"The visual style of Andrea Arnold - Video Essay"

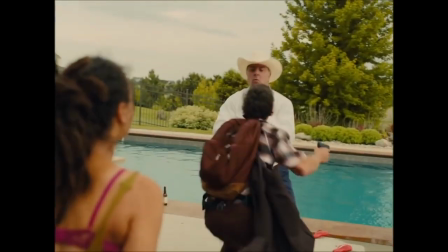248s
Handheld camera gives the footage a jerky nature which mirrors the unstable nature of the characters' lives.
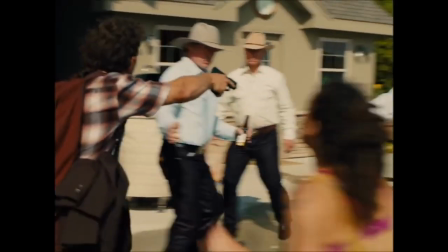255s
Arnold wants scenes to be shot instinctively, without planning, but instead with her cinematographer following the action spontaneously, reacting to what is happening in front of him.
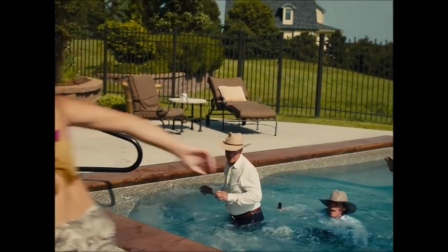264s
She doesn't like her work to be too controlled. Blocking of a scene is kept organic, and she doesn't use a shot list or plan on using specific lenses.
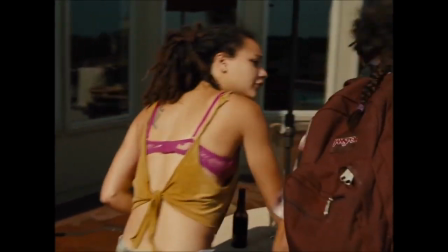272s
Instead, she experiments to find the best look on the day.
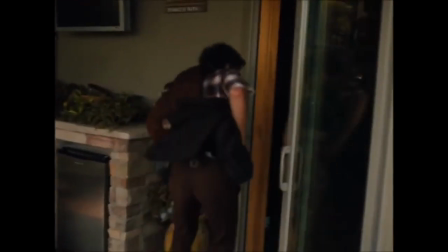276s
Obviously, this is more possible when you're blessed with a bigger budget and less time pressure on a shoot.
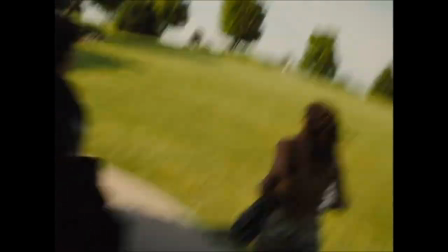282s What are you doing? Car, car.
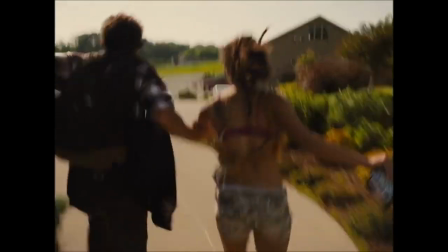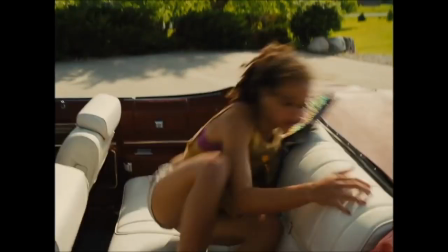289s Jump in the car. Yeah.
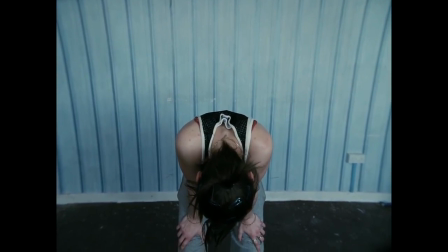295s
In order to get the best performances from her actors, she shoots all of her films in sequence.
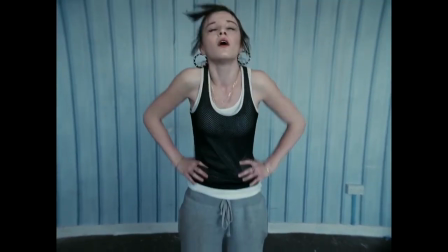299s
This way, the actors have experienced the film as it has unfolded, and so they understand their characters and the situation of all their scenes better.
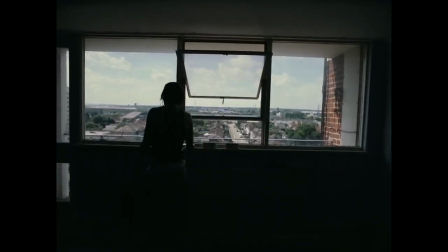306s
Thus, they know how to perform and how their character ought to feel. This is an especially useful technique to use when working with inexperienced actors.
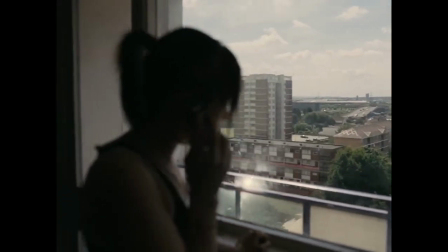314s
For example, this opening scene in Fish Tank instantly sets up Maya as being an aggressive character who has many enemies in her life.
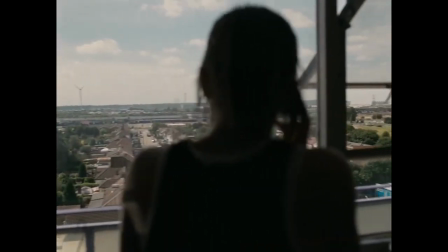323s Kaylee, it's May. What's going on? I've left like 3 messages. I said sorry, didn't I?
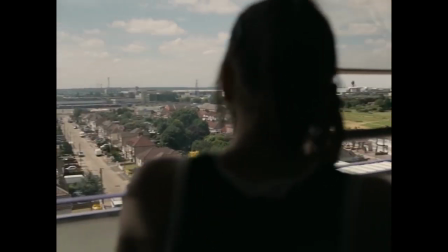328s You know what I'm like. I was pissed off. Bring me back, you bitch.
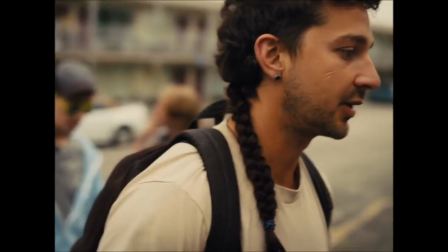335s
In American Honey, they never did the same take twice, and nor were scenes rehearsed.
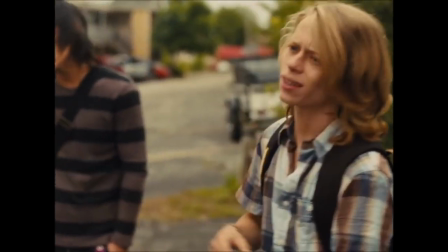340s
Actors were given the script on the day, and this is what they would shoot.
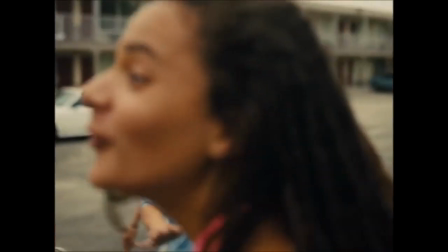343s
Scripts were often very loosely plotted scenes, and actors would improvise their way through them, hitting specific plot points or delivering certain lines of dialogue.
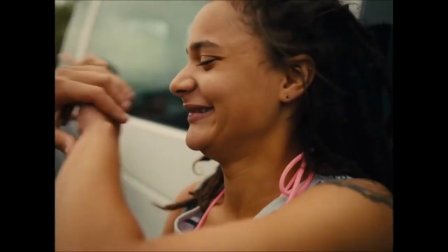352s
This can create difficulties in the editing room, but it keeps everything fresh on screen.
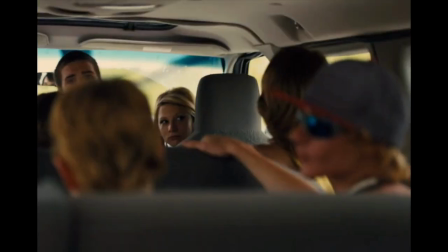357s
This is one of the main reasons why they decided to shoot digitally. Arnold's favourite camera during test shooting was a 35mm camera.
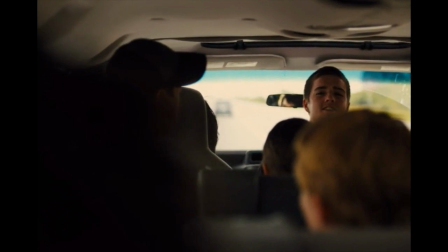365s
But her improvisational, chaotic style and working with non-actors lends itself to shooting with experimentation and numerous takes,
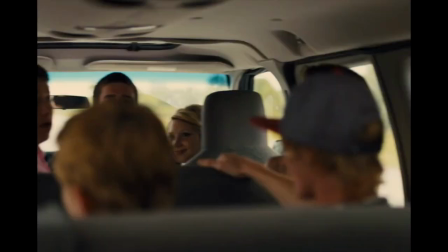372s
which would not have been possible were they to have shot on film due to the expenses involved in doing so.
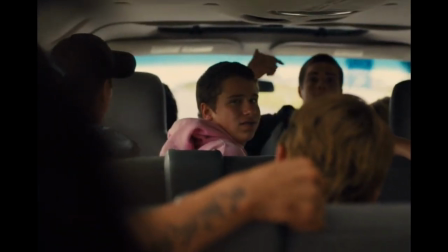377s
When asked why she shoots in a realistic style, Arnold said, "I want to make it feel like we've dropped in on some people's lives.
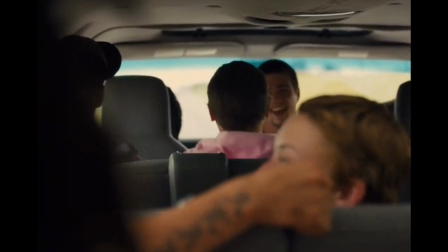383s
With a lot of films, people are sitting on the outside looking in, but I want the audience to get a bit more intimately involved with what's going on."
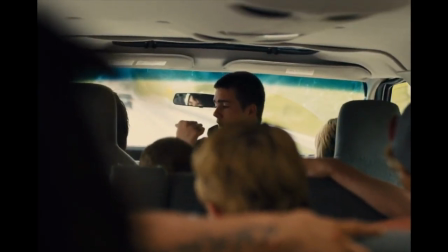390s
A number of the scenes shot in the van were not scripted at all, but were simply recordings of the Mag Crew cast members being themselves.
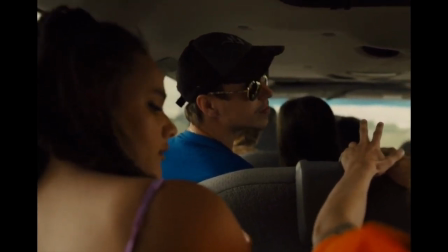398s In Montana, these two methods grabbed this woman, killed her, raped her,
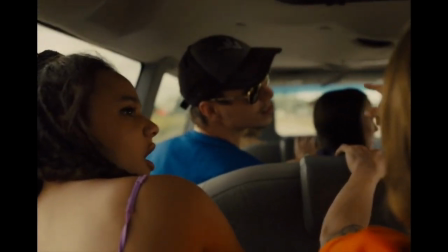403s and then drove to this town, and bought a shovel at Walmart, buried her in this town, and then returned the shovel at Walmart.
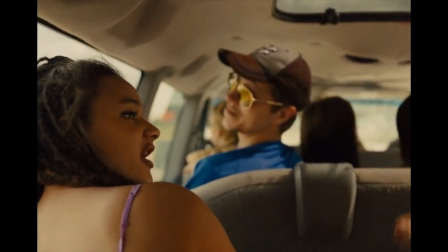410s Yes.
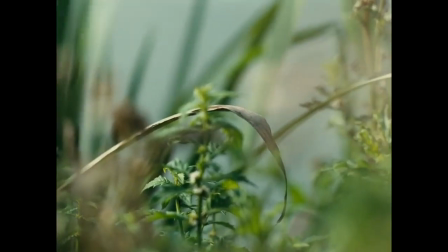415s
Imagery is used to convey the character's situation. Arnold uses a lot of shots of nature and animals or insects to portray the freedom which her characters desire.
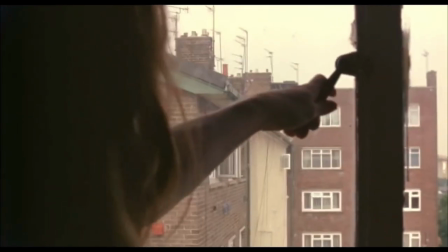423s
They act as a metaphor, representing the way in which characters are trapped and long to be set free.
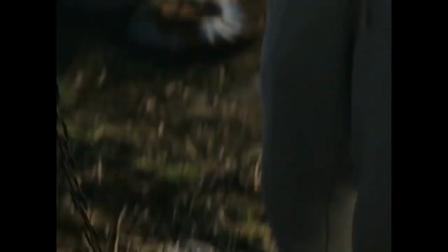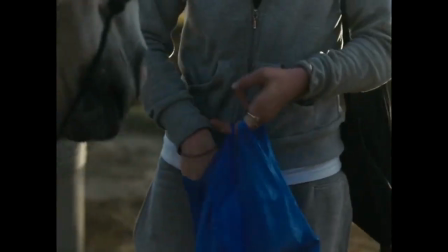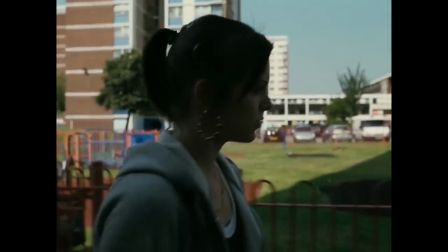441s
Conversely, often in Fish Tank, Maya is seen walking past fences or gates or climbing these fences.
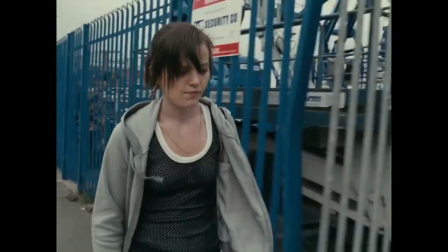446s
These give an impression of her being in a prison, the prison of her situation, or of being trapped in the fish tank, which is the estate where she lives.
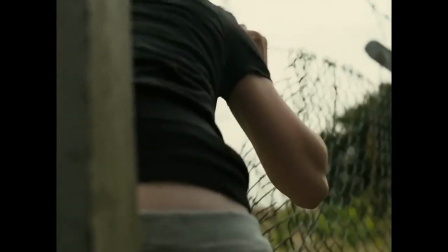456s
With all of these stylistic factors in mind, I'm going to leave you with a scene I directed inspired by the films of Andrea Arnold.
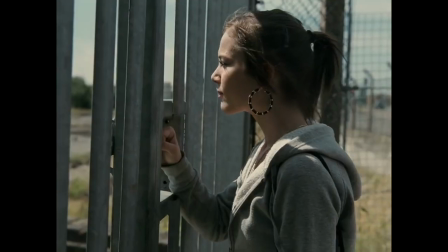463s
I say inspired by because you'll notice that I haven't used the 4:3 aspect ratio.
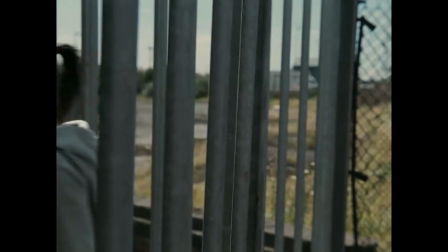467s
Instead, I've taken the elements of her directing which I like, and used them to make a scene from the kind of film which I might make myself.
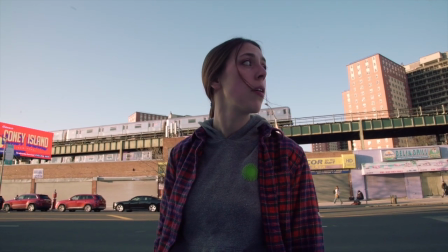475s
So here's a few clips from the scene that you're about to see. It follows a girl who's trying to break into Luna Park at Coney Island.
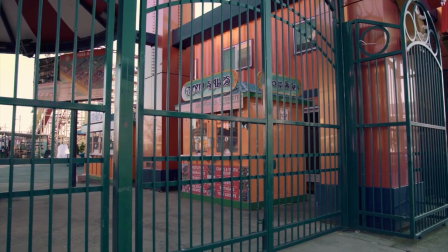482s
She's carrying a plastic bag with some kind of tools which she can use to break into the ticket booth so that she can rob it.
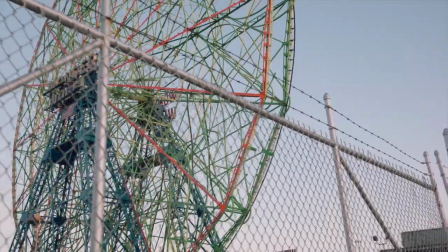487s
This isn't meant to be a standalone short film, it's more just a scene from something which would be part of a bigger whole. And here it is.